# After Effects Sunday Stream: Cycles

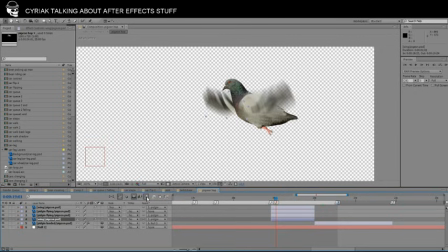2035s
Which I don't normally use these days.
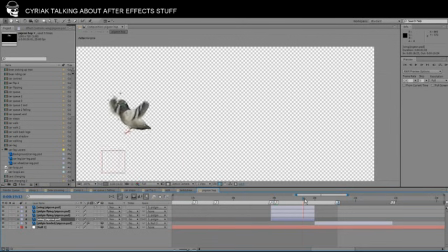2039s
I used to use it more because it makes things look more realistic, but I came to realise over the years that everything just ends up really blurry when it's moving around a lot, and sometimes you don't want things to be blurred.
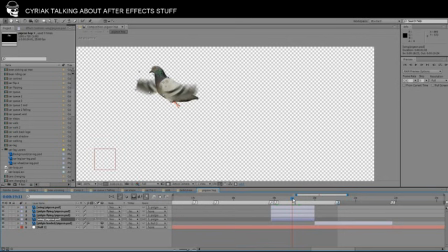2057s
And people know they're watching an animation, so they're not going to say, "Oh, those moving things aren't blurring like they would in reality."
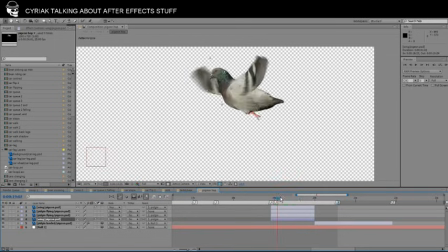2067s
And it uses a lot of processing power in your computer when you've got a lot of blurred things all moving around at once. So it saves my computer from dying.
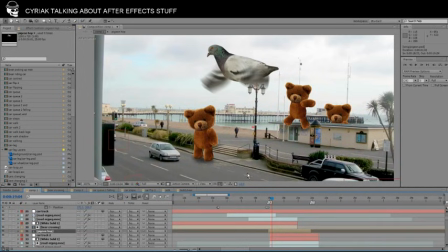2086s
So let me have another look at the chat. I've missed a lot of questions. Sorry, I'm not looking at the chat when I'm looking at this thing. I've got it open on another computer. Right.
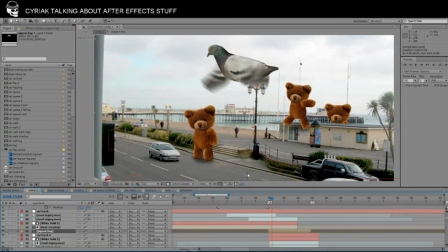Oh, is that Coca-Cola interactive video? It's not online anymore, is it?
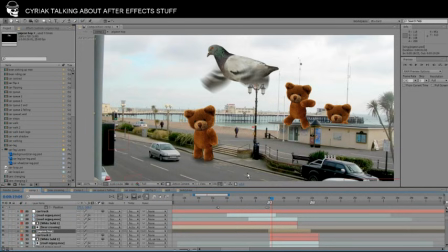2119s
That's a shame. That was a really weird project. I wonder if I should talk about that one day. Does anybody have any questions they would like to ask me while I'm actually reading the chat?
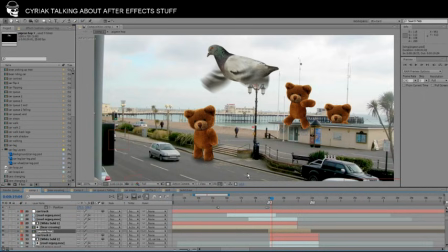Is there a way to see the video from beginning to end? Yeah, all my videos are on my YouTube channel. I think there's a link on my Twitch homepage somewhere.
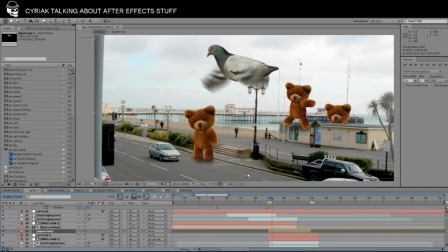So yeah, I've got my laptop open as well. I don't have two monitors. I should have two monitors. I should have a bigger monitor. I should have a bigger computer.
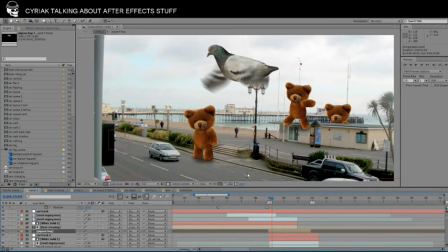2175s
It's one of those things, you know, if something works, I just stick with it while the rest of the world gets better and more sophisticated. And I'm stuck in with 5-year-old technology.
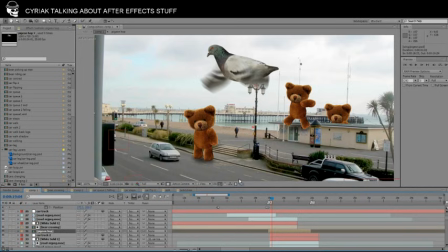2193s
What was your most complicated project? Well, let me think. That rabbit one I made recently was pretty complicated.
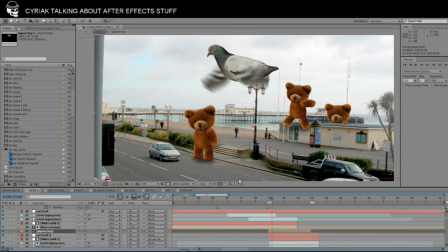2206s
The music video I made recently with the cats, that was pretty complicated. There were a lot of like 3D layers in that. Oh god, no, I know the most complicated video I've made.
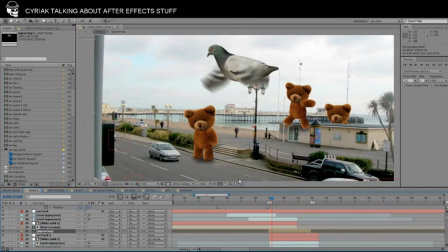2223s
Bloody hell. That one with all my face, where the whole thing is just made out of a picture of my face. It's called Because, and it's on my YouTube, and honestly that thing just totally melted my computer. I'd like to talk about that video in one of these streams.
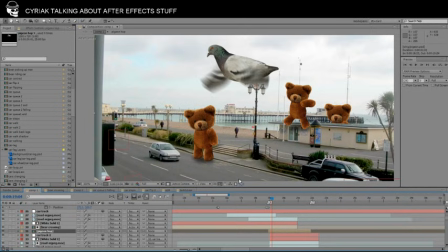2244s
And I probably will, but I'm wondering if my computer would even be able to handle looking at it again. One thing I should also mention actually is that my computer is prone to crashing without any warning. So if the stream suddenly stops, you'll know that's what's happened.
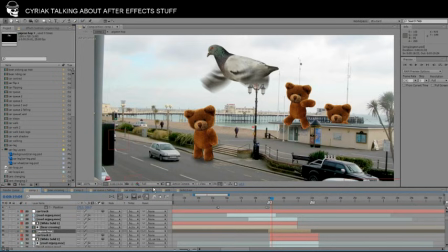2268s
Could you please show a bit about how you did the shadows of the bear? Yeah, I'll show you that in a moment. These old After Effects files, they open in newer versions of After Effects, no problem.